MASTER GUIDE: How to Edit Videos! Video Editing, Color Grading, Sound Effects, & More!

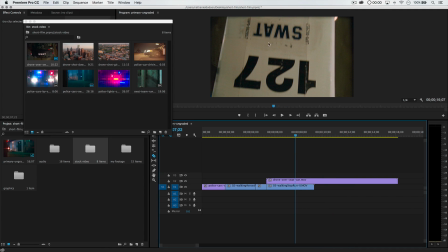997s
So I'll probably start this clip somewhere right around here where you can see the word SWAT, and if you know what that is, you know what's about to happen here.
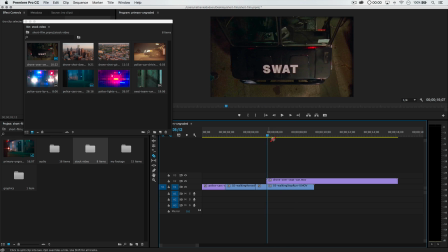1004s
I don't want to start at the very beginning, number one, because it starts at a complete dead stop. So at the very least, I would clip it to the point where it's a continual movement. So I would at least clip it to here.
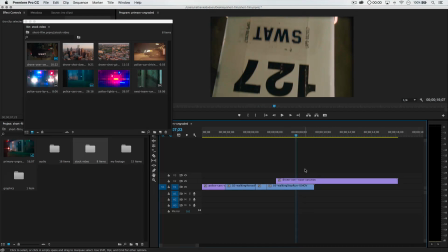1015s
But I think for my taste, I'm going to start it like right there, or maybe if I was feeling a little J.J.
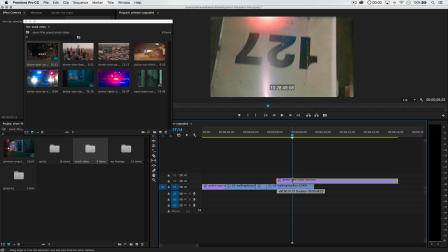1020s
Abrams, I would start it right there to get a little bit of lens flare action. But the problem with this is, and I'll show you here,
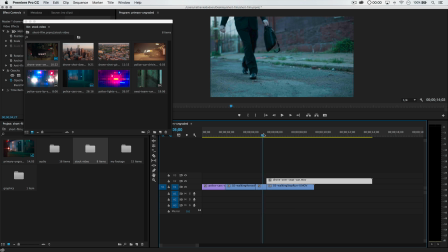1028s
if we're keeping with right when he turns to run,
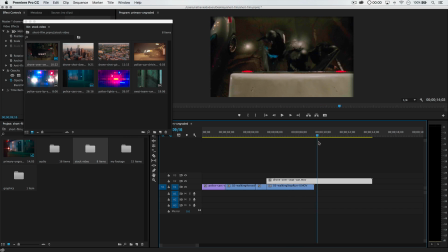1031s
we really need to see our SWAT team burst out much sooner so we can cut back to him beginning to run away. Like as soon as he sees the SWAT coming around the sides of this truck, presumably he would take off running, because I mean, hey, if you knew that these guys were after you, why wouldn't you take off running?
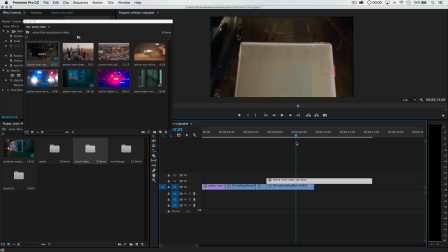1047s
So let's cut back to right about here, and we're going to make a split right in our video there. And what we're going to do is we're going to select this first piece of footage, right click, and choose speed/duration.
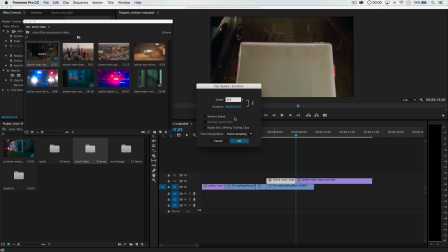1059s
And I'm going to increase the speed of the first part of this clip maybe 225%. So you can see it's going to cut it down to being 1 second and 2 frames long. Hit OK. You can see we're in a much faster piece of footage. You can select right here, right click, choose ripple delete, pulls the footage right back together.
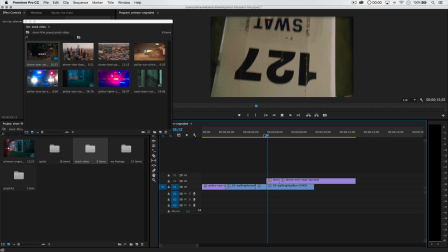1073s
So what we've done here is the initial part of this clip is going to happen very fast. The sweep over the truck to the back doors, and then it'll slow down for when they burst open.
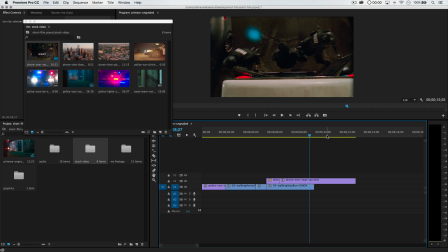1081s
Great. It looks very weird because we don't have any sound, but don't worry, we're going to add sound later on. All right, so we're going to go here. Boom, these guys burst out. Cool. We'll probably stop this right around here. So I'll pull this back to right about there. And at this point, we're going to cut back to the shot of him. Now, what I want to do is I want to move him out just a little bit.
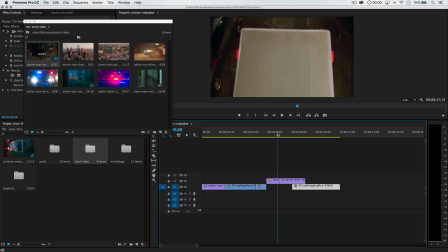1100s
Now, remember, in our last shot of him, he just sort of starts to move, but we can sort of fake it as if he's turning to look to see what's happening, and then he sees and he takes off running. You see that? So he sort of is walking down the street. Whoa, what's that noise? What's that noise?
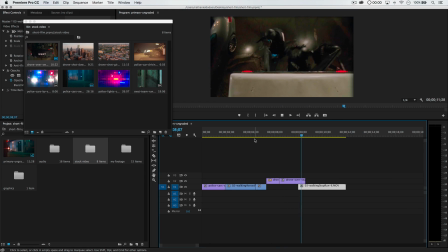1118s
Maybe a little bit quick for my liking, but then he sees the SWAT team pouring out and he takes off running.
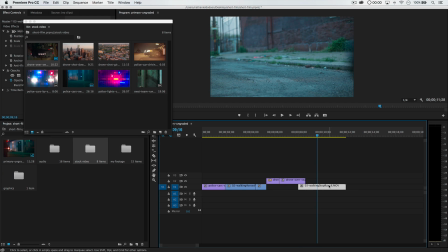1124s
Cool. So what we'll do is right about there, just as his foot leaves the frame, we'll go ahead and snip that video clip there, and we'll get rid of that.
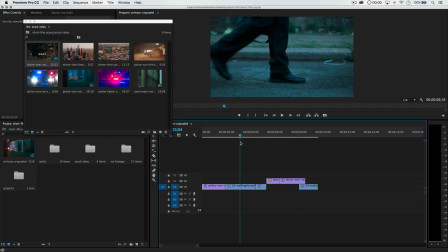1131s
Now, looking at this clip, we realize we've got our opening shot, him walking by, and then it goes right to the SWAT team bursting out and chasing him. What I'm realizing is that we did not put our establishing shot of Philly in here. So it's actually pretty easy to do. We know that we're going to need to drop it between him walking and him continuing to walk.
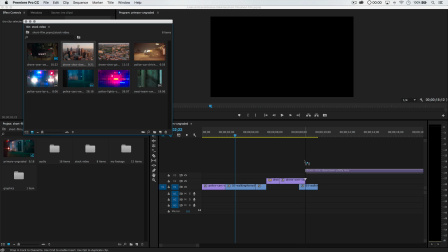1150s
So let's go ahead and drag the drone shot of Philly in. Well, I'm going to drag it in anyway.
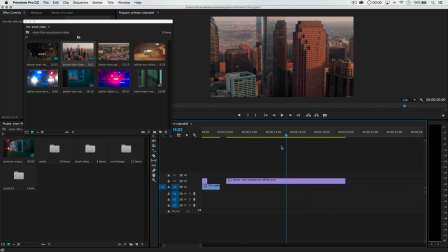1154s
And I want to, I think, get or pick up the drone shot when it's a little bit closer to downtown, a little bit closer to the Comcast building here. And this drone shot is actually actually a few months old at least, because they're building a second skyscraper right here, and the core of the building has not even begun to rise yet in this drone shot.
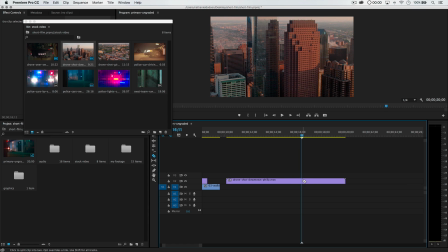1170s
But hey, we're going to ignore that for the time being. We're having too much fun. I'm going to go ahead and just cut this video clip.
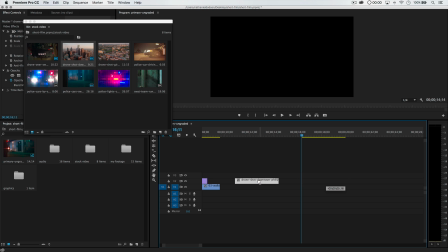1176s
I'm going to select the beginning part of it here and just delete that. I know we're not going to, we're not showing off the entire town here, so we only need a second or two of this video clip.
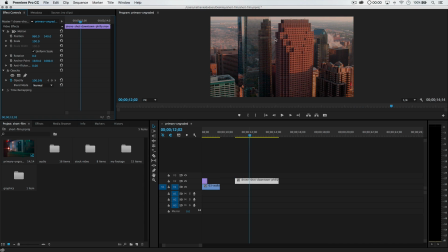1184s
I'm also looking here, and the video is a little large. It's bigger than our 1080p, so we'll select the video clip, right? You click on the video clip and look to the Effect Controls panel, and there is a scaling option. So we'll just scale this down and scale it back up a little bit. Maybe it's just got to be scaled to about 50%, right?
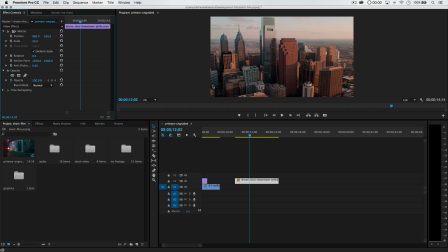1201s
So we can actually just click on that and go 50%. Boom. All right, yep, sure enough, 50% is perfect. And there we go. We have our drone shot. Maybe I'll pick it up right about there. Just drag this in. It's going to lock right to where my playhead is. Great. So we have our drone shot.
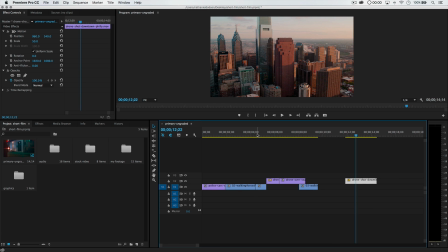1216s
I don't know quite where it's going to end, but it's going to end when it feels right to end. So the drone shot is going to drop right in between these guys.
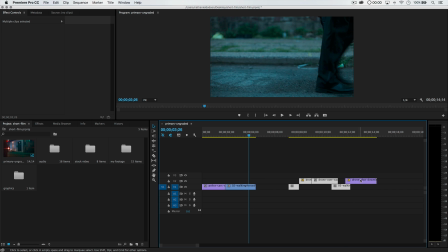1223s
All right, so I'm going to grab all 4 of these clips, drag this guy right over, grab the drone shot, drop it in.
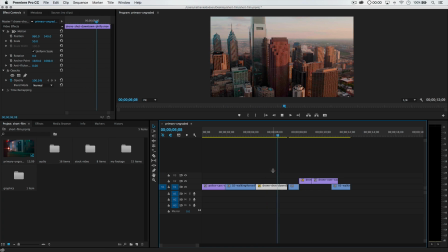1229s
All right, let's watch it. All right, so then we see, all right, dun, dun, dun, over Philadelphia, and then we'll probably cut it. I don't know, actually. Maybe that's about right. Whoa, hold on. Do I see him slowing down at the end of that?
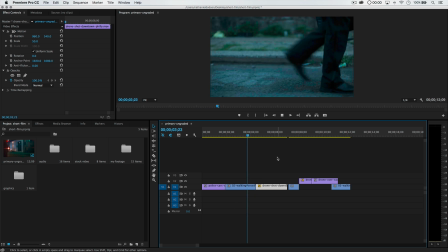1240s
No, it looks about right. Okay, so he walks by, and then it cuts to Philly.
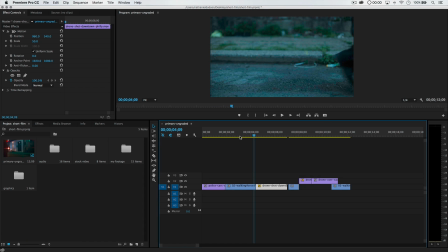1246s
I got to cut off just a little bit of the end, right about there, of him walking by.
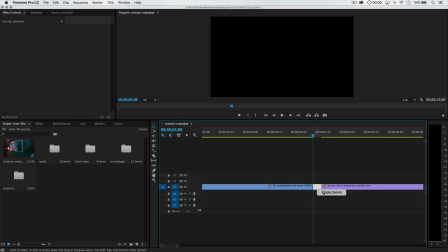1253s
It just doesn't look right. Right click, ripple delete, great. Got that merged together.
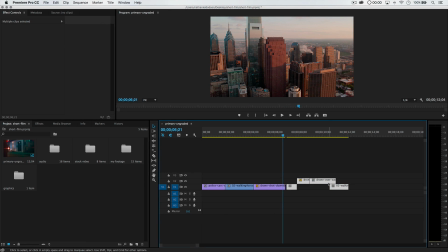1259s
Voila, it cuts right into the drone shot of Philly. That's good. All right, we're going to drag this, and it's going to just snap right back to the edge of our drone clip.
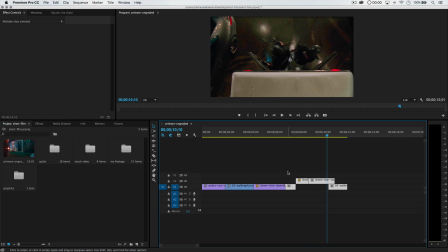1267s
Goes to him. You can see, boom, outbursts the SWAT team. Goes back to him running.
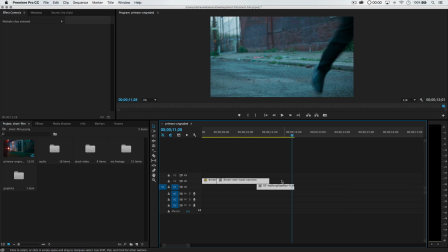1271s
And then I think what I want to do after he's running is continue the SWAT team pouring out of the vehicle. So I'm going to pull this clip. Whoop, make sure that I'm not selecting the lower clip. We just want to select the upper clip here.
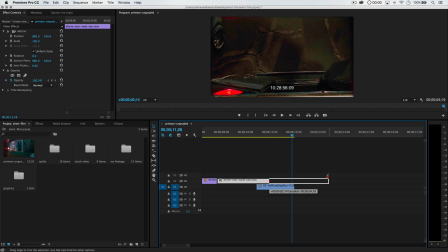1283s
I want to drag this out, something like that. So what we can do here is just cut it right here and maybe cut it also right about there.
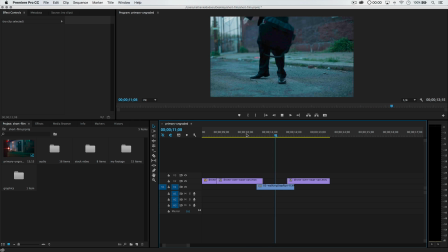1292s
Delete this part in the middle. Right, and we'll see what will happen is, boom, he sees that, he takes off running, and we see the rest of the SWAT team pouring out.
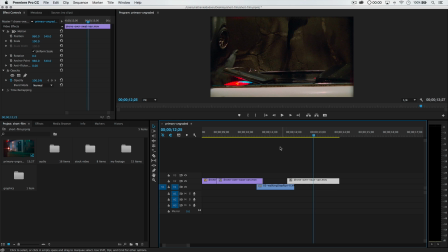1299s
I'm actually going to back this up a little bit because I want to see a few of the SWAT guys at least. There we go. So they finish jumping out. Boom, boom, boom. Cool. And that looks pretty good. So we'll probably stop it right there as he hits the ground. We can cut that SWAT clip.
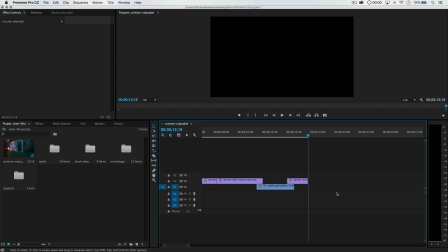1315s
There we go. And delete that. The next part of the video is going to be, we need to sort of have him running by us.
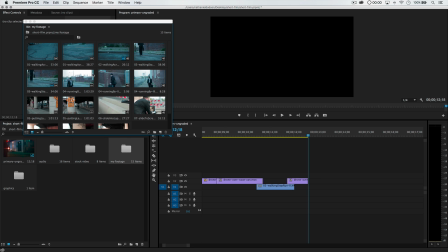1322s
So I'm going to go back to my footage here, and I can see I've got one shot of him running by. I'm going to drag that in and see what that looks like. Let's just quickly breeze through this. You can hear sound.
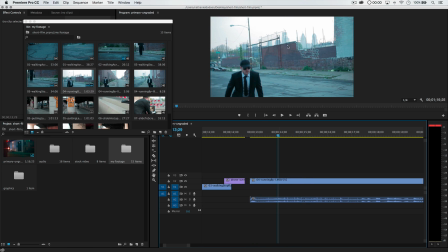1333s
I'll kill the sound again. You can hear sound. I can also see the part of the backside of the skyline up there, which I kind of like, but I also kind of don't like it because, like I mentioned earlier, the drone shot of Philly, the lighting doesn't quite match up, and it's just the exposure of the camera on the ground was much greater than that of the drone,
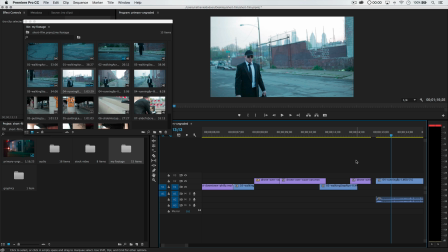1353s
so everything looks very bright and washed out. I'm not necessarily digging that, so if I use this clip, I'll probably wait until I'm kind of in here.
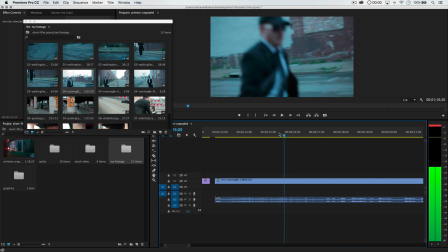1361s
I don't even mind that it's a little out of focus. Let's just see, so I could pick it up like right about here.
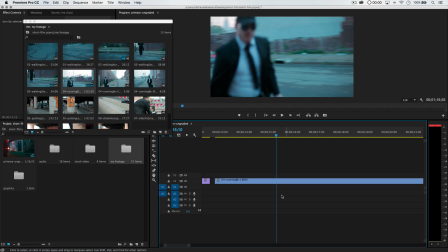1368s
You know what, let me just delete the soundtrack first and foremost. And so let's delete, or let's just clip it there.
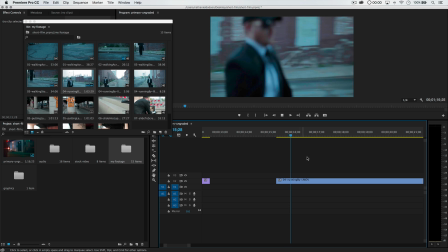1374s
Just hit the letter C, grab the razor tool. So we would pick up him running by kind of right about there.
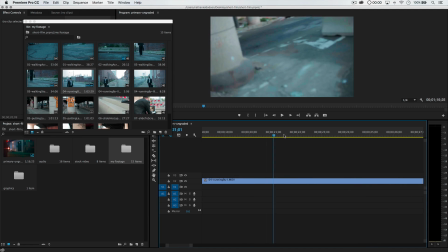1379s
If we even use this clip, I'm just looking here. What else do we have in this clip? Is there anything else? Do we get another shot of him running by?
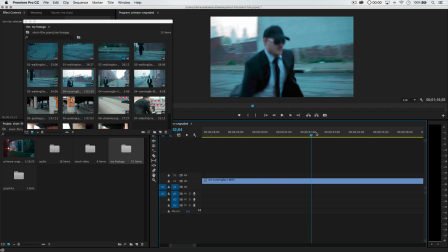1385s
Oh, there we go. We're back in focus. Yeah, you know, let's use this one here. So he's running by. We can pick him up in full step right there, running right by.
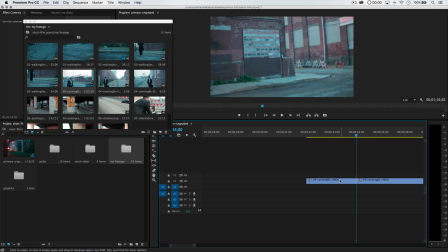1395s
Boom. Cool, just like that. We can cut it off right there. This is going to be like kind of some quick hitter shots here.
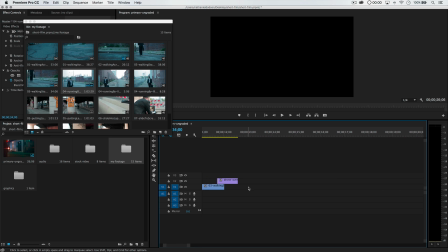1401s
So these shots are going to be kind of fast moving. All right, let's just right click here and just choose good old ripple delete.
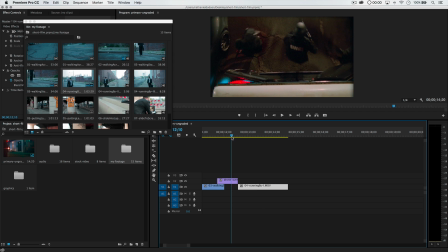1409s
I'm going to drag this down to my other track though. All right, let's just see here. So it goes to that, and then he takes off running.
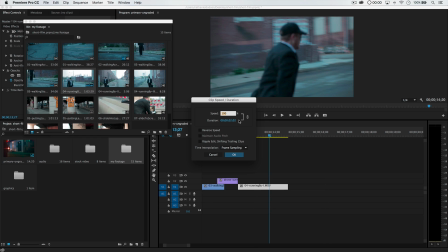1414s
Maybe let's speed him up a little bit. Right click, speed duration. Now you want to be careful. We don't want to make it look fake, but maybe we'll take this to like 110% on the speed scale here. Just going to give him a little extra pep in his step. There we go, cool. So he just comes running by the camera just like that.
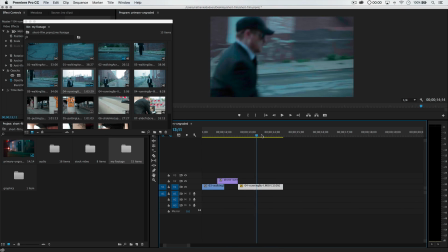1428s
Now let's grab, just looking at this here, maybe I'll cut it right about there.
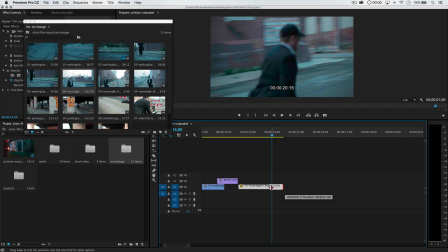1433s
So I'll just back it up to right about there.
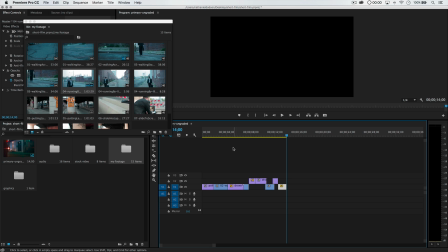1435s
Again, we're trying to keep the whole intro to around 30 seconds or so, and we're already out to, well, you can see here on our playhead, we're out to 14 seconds exact right where we are.
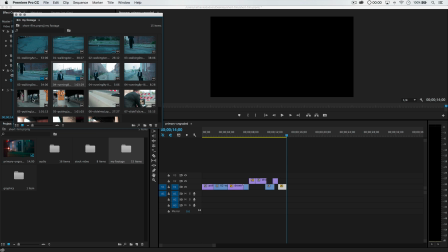1444s
So we want to just keep that in mind as we're kind of putting stuff together. Let's look for another kind of him running by. Dun, dun, dun, dun, dun. Where is it? Is it in here? Let's look here.
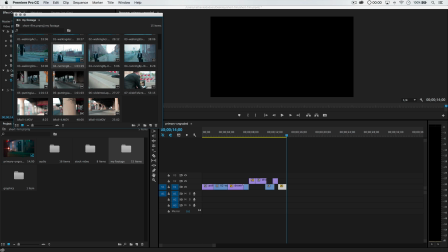1458s
I'm just looking at these clips now. There he is running and putting the laptop on the ground, or on the on the thing for us. We don't want that one. He's running by there. Nope, not there. I know we already have this one out here. Oh, okay, it's on the end of this clip. Let's drag this clip back out. I'm just looking here. I'm going to delete the soundtrack again.
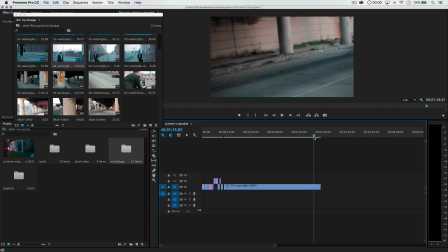1477s
I want to go all the way to the end of this clip. You can see here at the end of the clip, he takes off kind of running out of this train tunnel. It's not really a train tunnel.
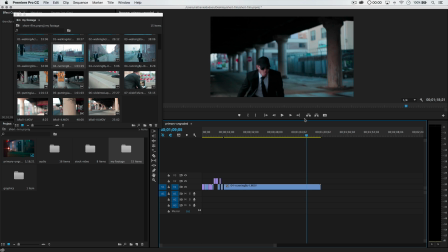1485s
The railroad tracks are up above, but it almost will continue our blurry looking footage, but change the camera angle quite dramatically.